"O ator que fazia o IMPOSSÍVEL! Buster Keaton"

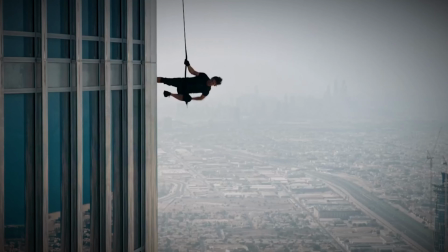Existem alguns cineastas que são tão influentes que não importa para onde você olhe, você vê traços deles em todos os lugares.
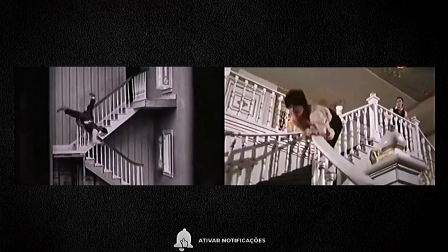Eu vejo as acrobacias deste cineasta nas obras de Jackie Chan e sua postura impassível em Bill Murray.
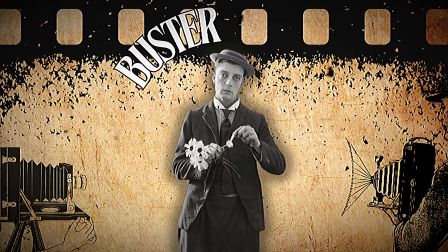E se você ainda não o conhece, fique até o final do vídeo e conheça toda a genialidade por trás de Buster Keaton, um dos três grandes comediantes mudos.
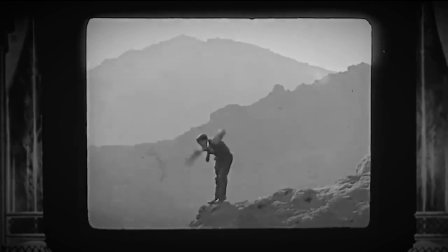Antes de começar, vou resumir um pouco da história de Keaton. Buster Keaton teve uma trajetória incrível.
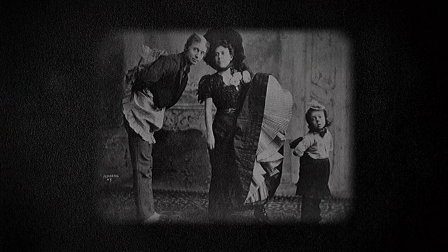Nascido em 1895, ele começou sua carreira aos 3 anos no Vaudeville, se apresentando com seus pais.
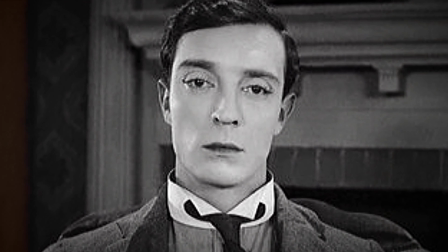Nos anos 1920, se consolidou como um dos maiores nomes do cinema mudo,
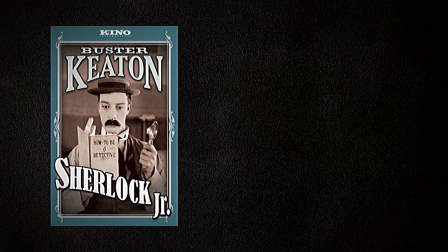criando clássicos como Sherlock Jr. e The General.
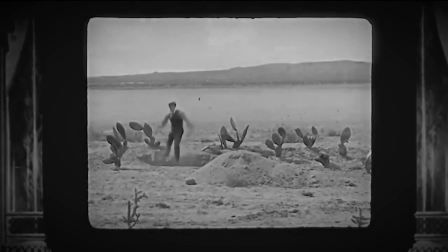Conhecido por suas acrobacias arriscadas, Keaton fazia todas as cenas perigosas ele mesmo, sem usar dublês.
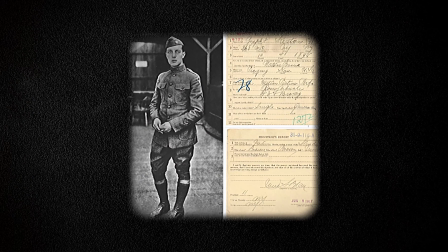Além de seu talento no cinema, Keaton também serviu o exército durante a Primeira Guerra Mundial, mostrando sua força e coragem fora das telas.
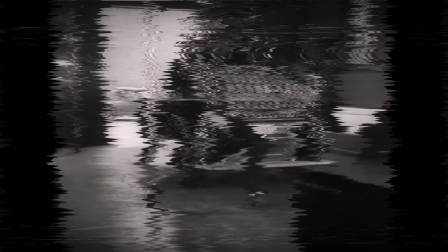Mesmo enfrentando altos e baixos em sua carreira, ele se manteve como uma lenda do cinema e nunca perdeu o respeito como um dos maiores.
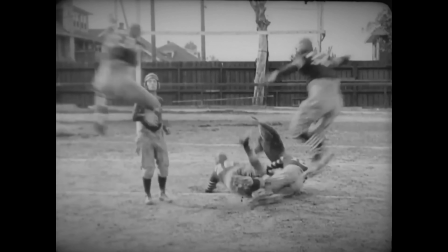Bom, e hoje, 100 anos depois, acho que ele ainda tem muito a nos ensinar sobre comédia visual.
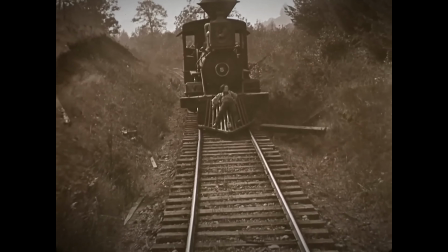Então, vamos dar uma olhada em como Buster Keaton deixava todos de queixo caído com suas atuações.
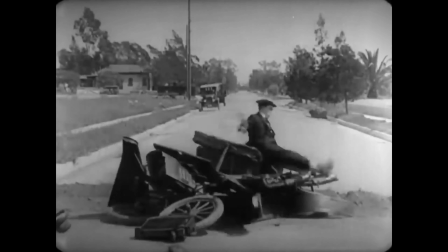Preparados? Vamos lá!
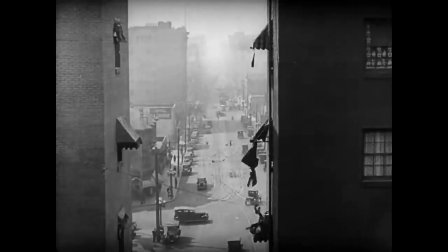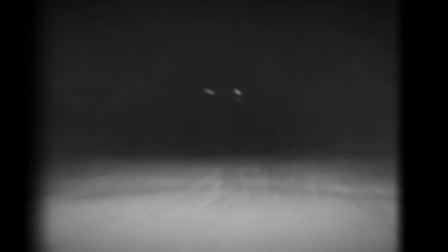A primeira coisa que você precisa saber sobre comédia visual é que você tem que contar sua história por meio de uma ação.
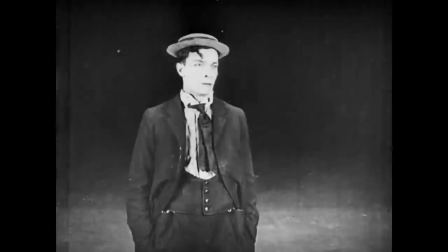Keaton era um contador de histórias visuais e ele nunca gostou quando outros diretores contavam suas histórias por meio dos cartões de título.
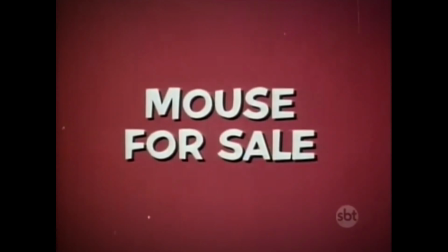Se você não conhece, esse é um exemplo de cartões de título. Ele evitou cartões de título, concentrando-se em gestos e pantomima.
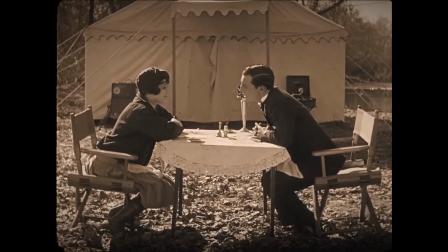Nesta cena, você nunca descobre sobre o que esses dois estão falando. Tudo o que você precisa saber é transmitido pela mesa e pela linguagem corporal deles.
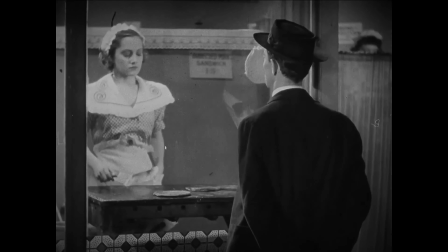Keaton acreditava que cada gesto que você fizesse deveria ser único. Nunca faça a mesma coisa duas vezes.
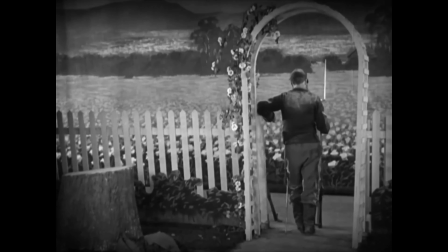Cada queda é uma oportunidade para a criatividade.
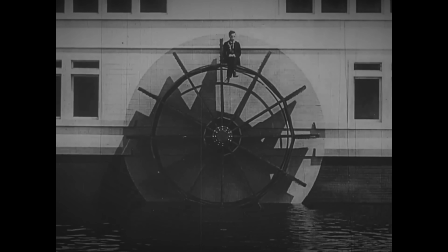Mas uma vez que você conhece a ação, chegamos ao segundo problema. Onde você coloca a câmera?
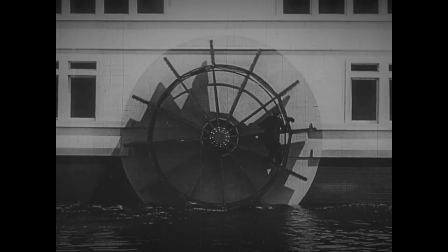Efeitos visuais geralmente funcionam melhor de um ângulo específico.
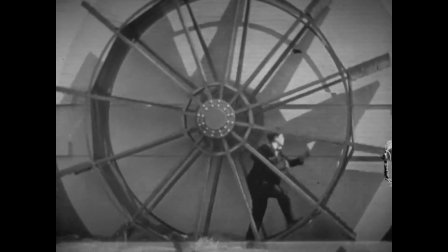E se você mudar o ângulo, então você está trocando a magia de impressionar e pode não funcionar muito bem.
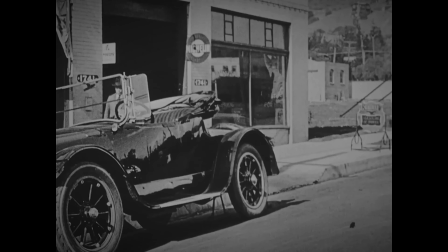Encontrar o ângulo certo é uma questão de tentativa e erro. Então vamos dar uma olhada em dois possíveis posicionamentos de câmera para a mesma piada.
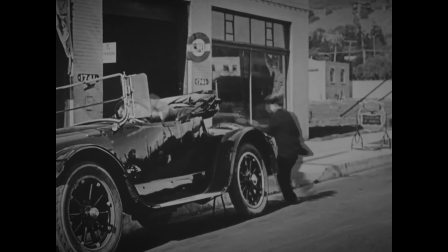Aqui está o primeiro.
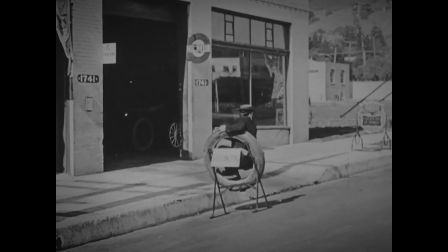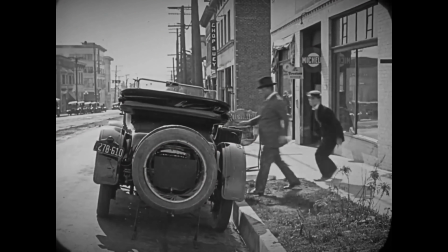E aqui está o segundo.
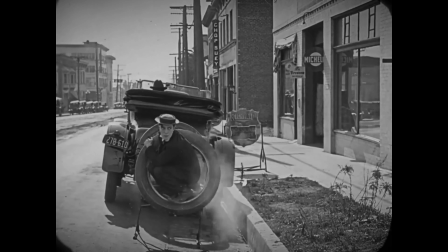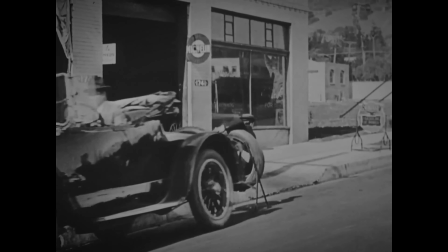Você nota que no primeiro ângulo, o carro ocupa a maior parte do quadro e não temos uma visão clara do Buster, até que ele se vire.
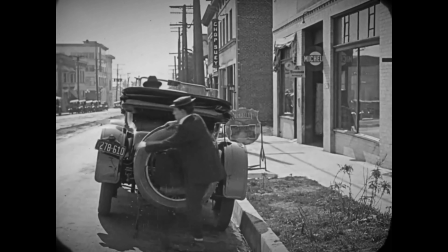Mas no segundo ângulo, o carro é colocado no fundo e sempre temos uma visão clara do seu rosto.
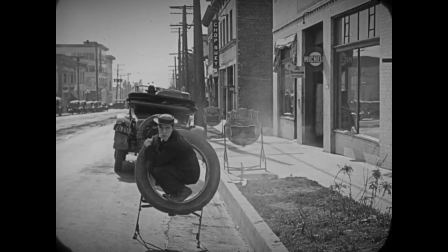Essa fração de segundo, onde ele não sabe o que está acontecendo, mas nós sabemos.
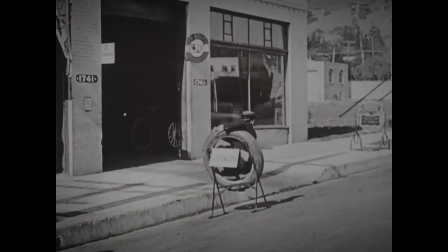Isso é melhor visto daqui. E no primeiro ângulo, o enquadramento divide nossa atenção.
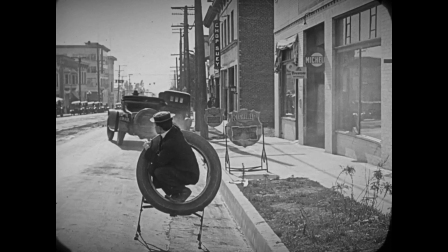Nossos olhos querem olhar para o rosto dele e para a placa ao mesmo tempo. Mas depois de reformular a cena, nossos olhos naturalmente olham para ele.
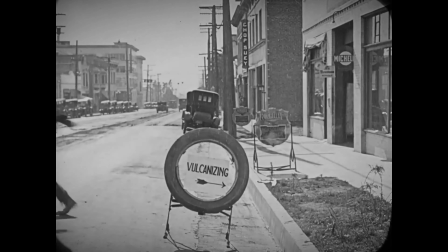Então, depois para a placa e de volta para ele. Muito melhor, você não acha?
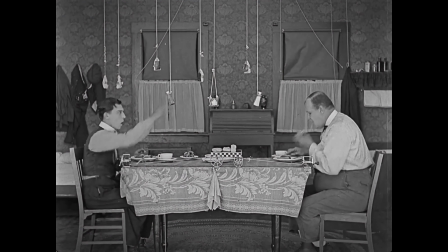Agora, chegamos à terceira pergunta. Quais são as regras deste mundo em particular?
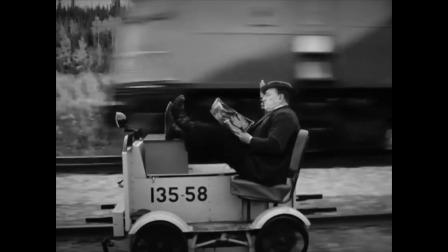O mundo de Buster é plano e governado por uma só lei. Se a câmera não consegue ver, então os personagens também não conseguem.
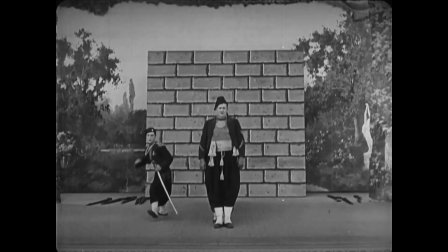No mundo de Buster, os personagens são limitados pelos lados do quadro e pelo que é visível para nós, o público.
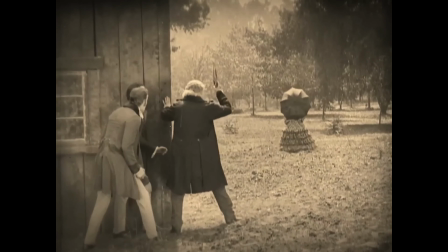E isso permite que ele faça piadas que fazem sentido visualmente, mas não logicamente.
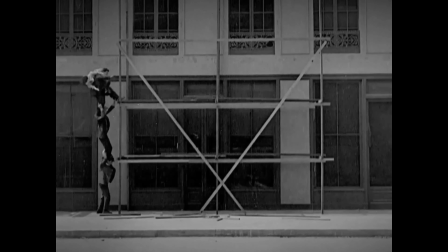Muitas de suas piadas são sobre o movimento humano no mundo plano.
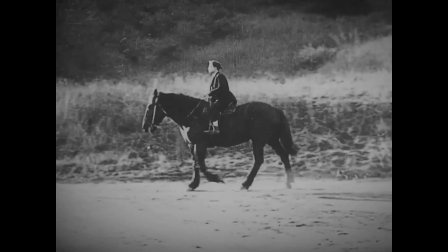E ele pode ir para a direita, para a esquerda, para cima,
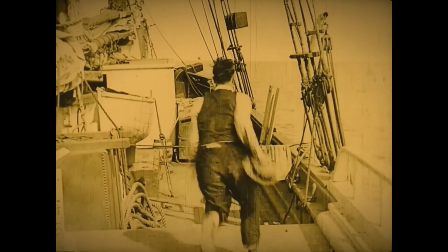para baixo, longe da lente, ou em direção a ela.
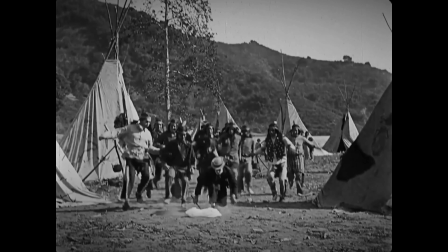Parece familiar?
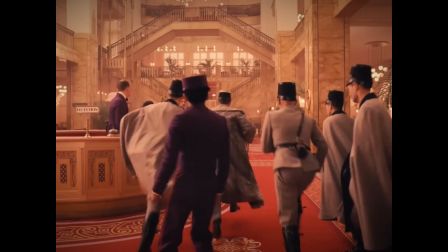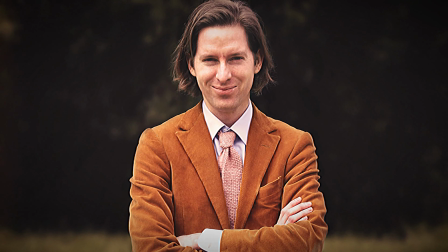Como Wes Anderson, Buster Keaton encontrou humor na geometria.
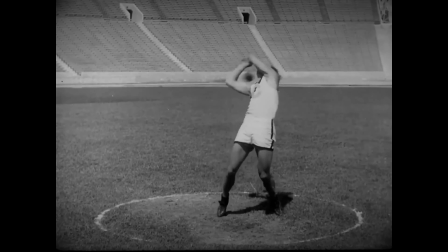Ele frequentemente colocava a câmera mais para trás para que você pudesse ver o formato de uma piada.
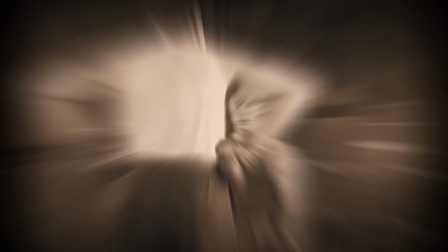Em círculos, triângulos, linhas paralelas, claro, formato do próprio quadro, o retângulo.
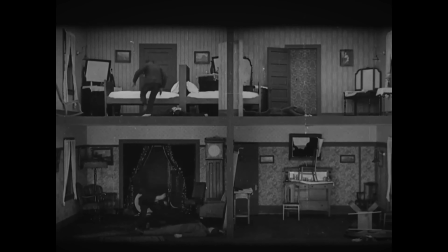Particularmente, eu acho que ensinar assim é incrível porque encoraja o público a olhar ao redor do quadro e ver o humor por si mesmo.
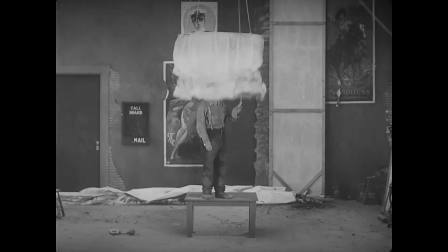Nesta cena, pense bem para onde seus olhos estão olhando. Agora, onde ele está?
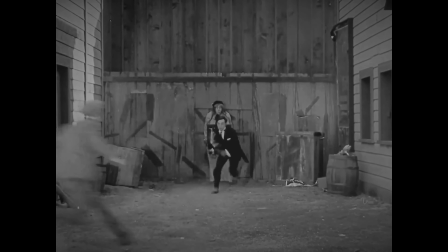Algumas dessas piadas têm suas raízes no Vaudeville e são projetadas para serem tocadas como truques de mágica.
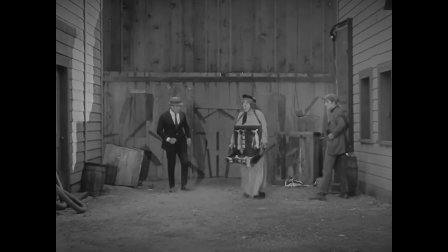como todos os grandes truques de mágica, parte da diversão é tentar adivinhar como foi feito.
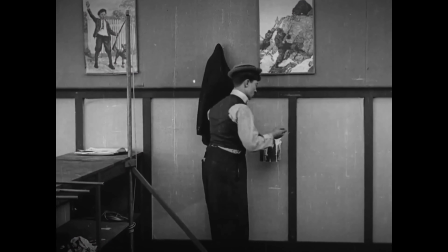Keaton tinha um nome para cenas como essas. Ele as chamava de cenas impossíveis.
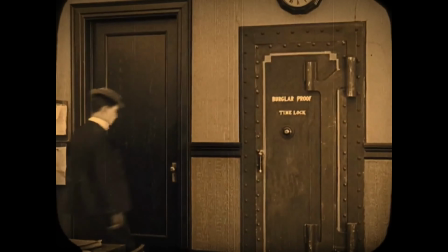Elas são algumas de suas piadas mais inventivas e surreais.
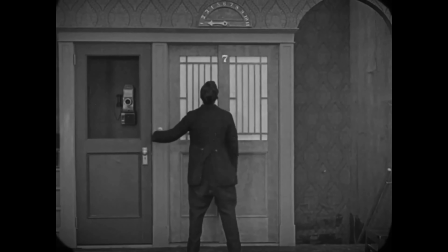Mas, como todo contador de histórias, ele achava as piadas complicadas porque quebravam as regras do seu mundo.
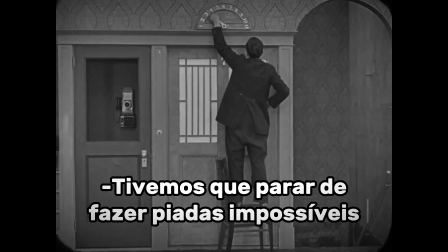He had to stop doing impossible gags and what we call cartoon gags.
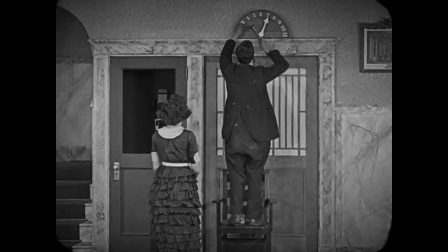We lost all of that when we started making feature pictures. They had to be believable, or your story wouldn't hold up.
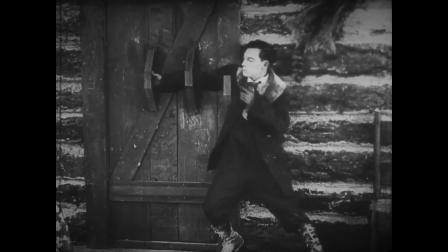Então, em vez disso, ele se concentrou no que chamou de piada natural. A piada que emerge organicamente do personagem e da situação. Considere o que ele faz com esta porta.
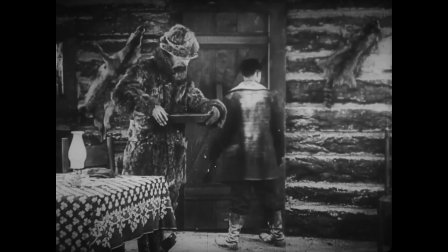Keaton afirmou que, para a comédia visual, você tinha que se manter aberto à improvisação.
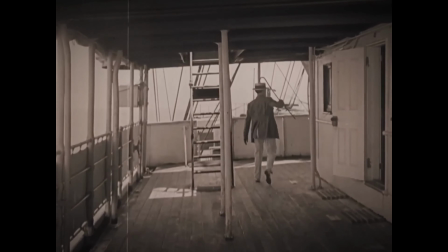Às vezes, ele encontrava uma piada da qual gostava tanto e fazia uma releitura dela mais tarde.
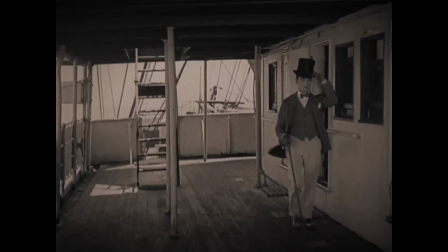Mas outras vezes, piadas que ele havia planejado de antemão não funcionavam no dia.
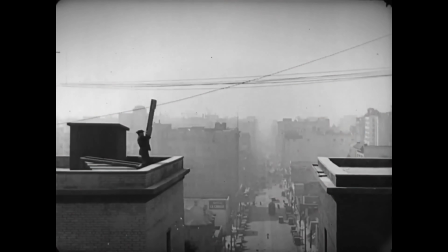Então ele simplesmente se livrava delas. Because they don't stand up and they don't work well.
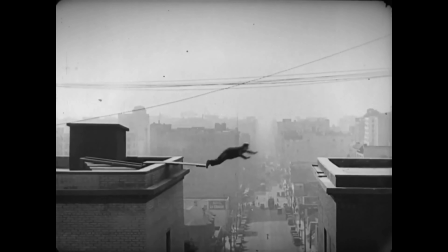And then the accidental ones come. Era para ele ter acertado esse salto.
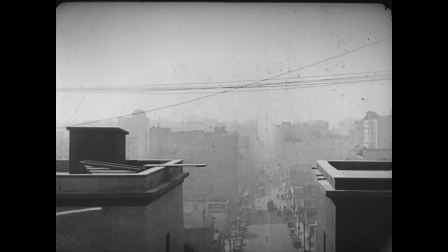Mas como ele errou, ele decidiu manter o erro e desenvolver a partir dele. So you seldom got a scene like that good the second time.
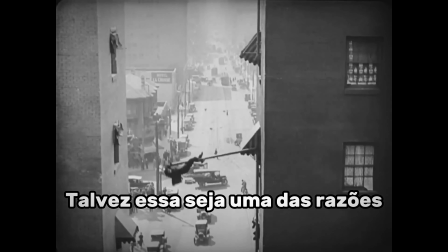You generally got them that first one. Maybe that's one of the reasons there was so much laughter in the house the other night.
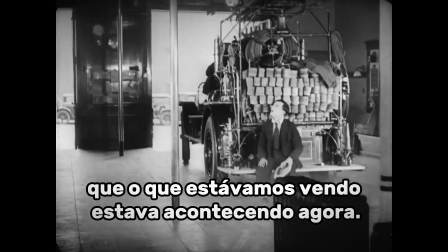I mean, the younger people and I had this feeling that what we're seeing was happening now.
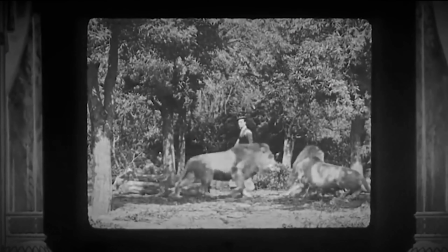That has happened only once. It was not something that was pre-done and done and done. Isso nos leva à última coisa sobre Buster Keaton e sua regra mais famosa.
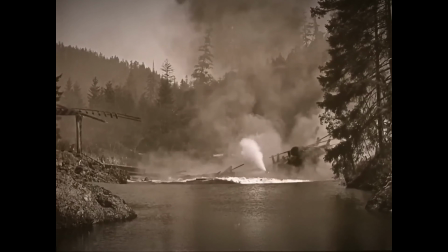Nunca finja uma piada. Para Keaton, havia apenas uma maneira de convencer o público que o que eles estavam vendo era real.
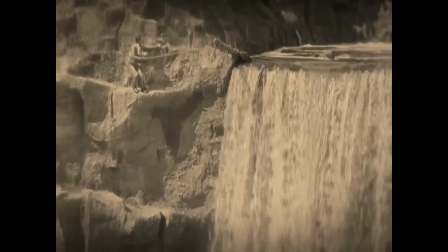Ele tinha que realmente fazer isso. Sem cortar.
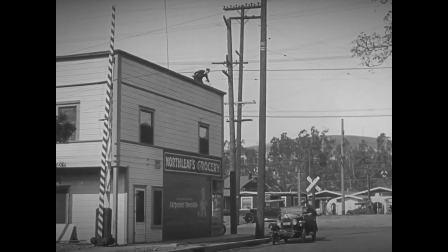Ele era tão rigoroso sobre isso que uma vez ele disse: ou conseguimos isso de uma só vez,
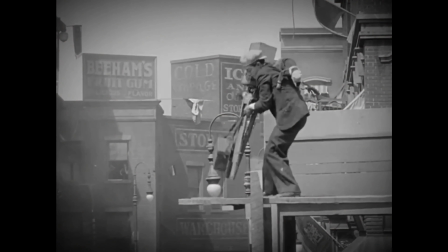ou jogamos a piada fora. E essa é a razão que ele continua vital 100 anos depois.
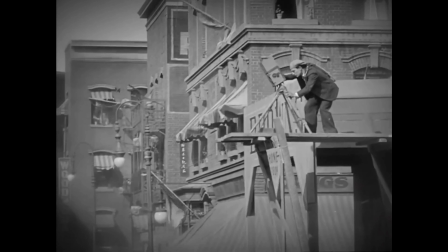Não apenas por sua habilidade, mas por sua integridade. Acho que a palavra certa é autenticidade.
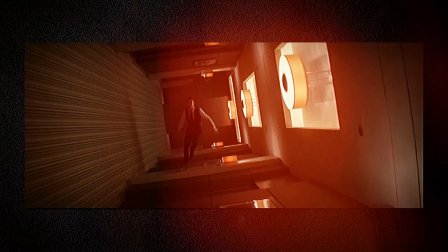Ele é ele mesmo. E nenhum avanço na tecnologia pode imitar isso.
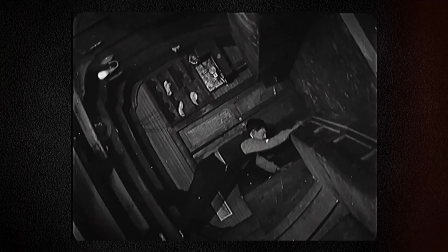Mesmo agora, ficamos surpresos quando os cineastas realmente fazem isso de verdade. Mas acho que ele fez melhor há 100 anos.
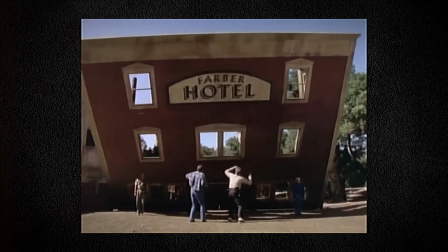Então, não importa quantas vezes, você viu outra pessoa prestar homenagem a ele. Nada supera a coisa real.